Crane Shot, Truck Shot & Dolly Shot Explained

So you're probably wondering, what are the three camera movements? Well, these three are crane, which moves up and down, truck,
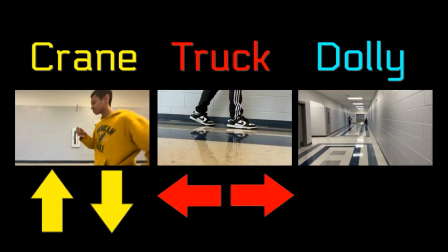0:13 which moves left and right, and dolly, which moves forward and backward.
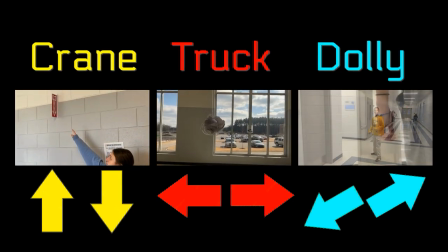0:20 So how are these movements different from the lens movements?
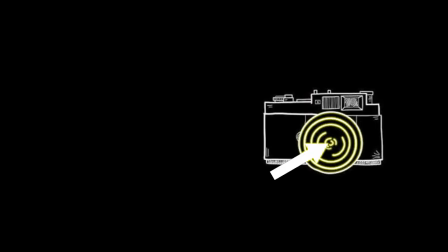0:24 Well, instead of only adjusting the lens on a camera, these movements require the entire camera to be moved. Now, let's look at a few examples, starting with crane. Crane can be used in many different ways.
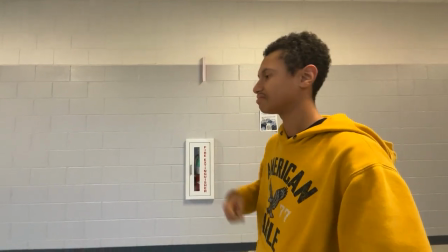0:40 It can be used to follow a character as they pick up something from the ground, or it can show what they're looking at.
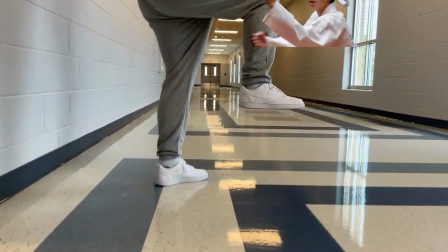0:49 It can also be used to add dramatic effect to movements, like a powerful kick in the air.
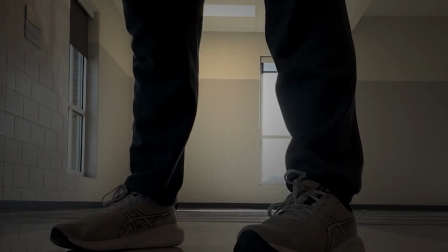0:54 Another great use is revealing a character. As the camera slowly moves up, we, as the audience, anticipate who it could be.
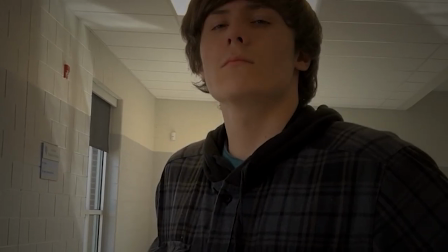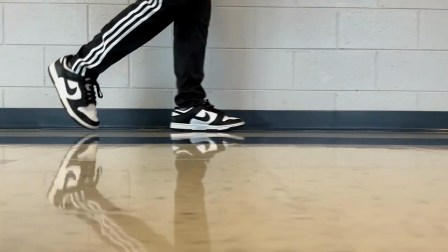1:08 Up next, we have truck. Truck can be used to follow a person walking, or it can be used to track along a line.
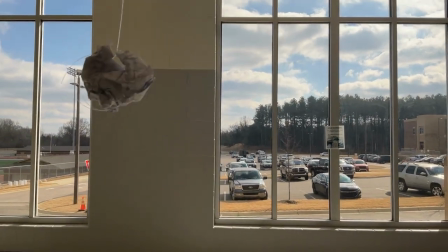1:15 It can also be used for moving objects, like in this example, where a paper ball is being passed from one character to another.
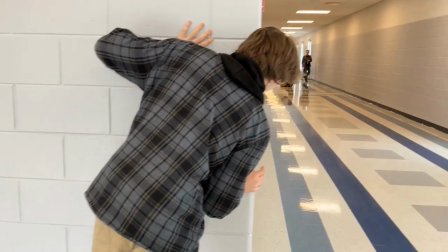1:22 Another use is revealing what a character is doing, such as peeking around the corner. Now up last, we have dolly.
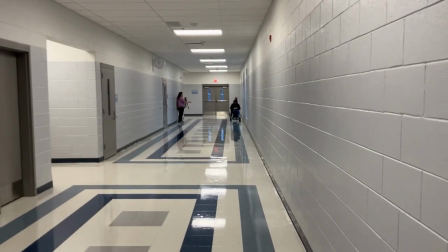1:32 Dolly is a movement most are already familiar with, even if they don't realize it.
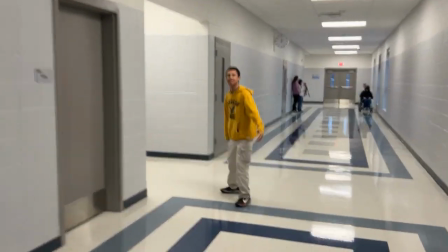1:37 If you play first-person video games, you are essentially the camera moving forward and backward.
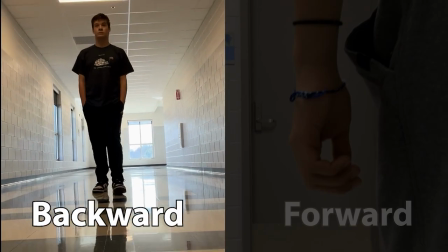1:42 In film, dolly can follow a character's movements, like walking or going through a door. It can also build suspense. You could have the camera slowly creeping towards a shaky door handle.
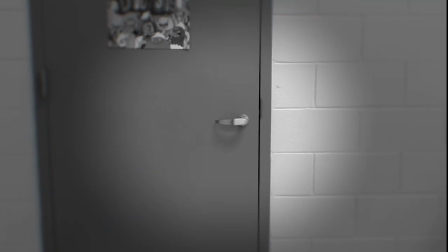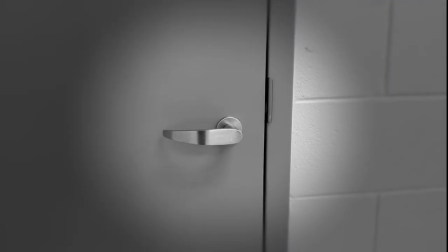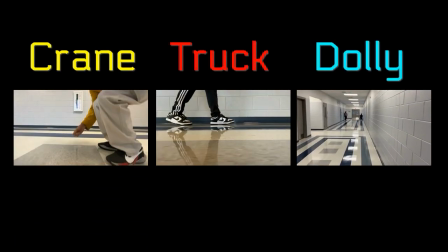2:05 Now that you know the three camera movements, try and see how you can implement these into your videos.
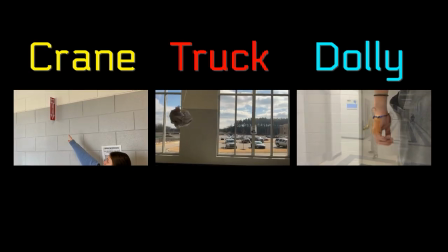2:12 Or watch film and see how much more you notice these movements. Remember to always be creative and have fun.
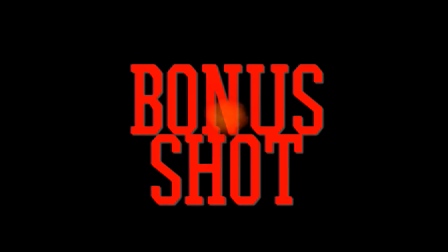2:19 Now it's time for the bonus shot!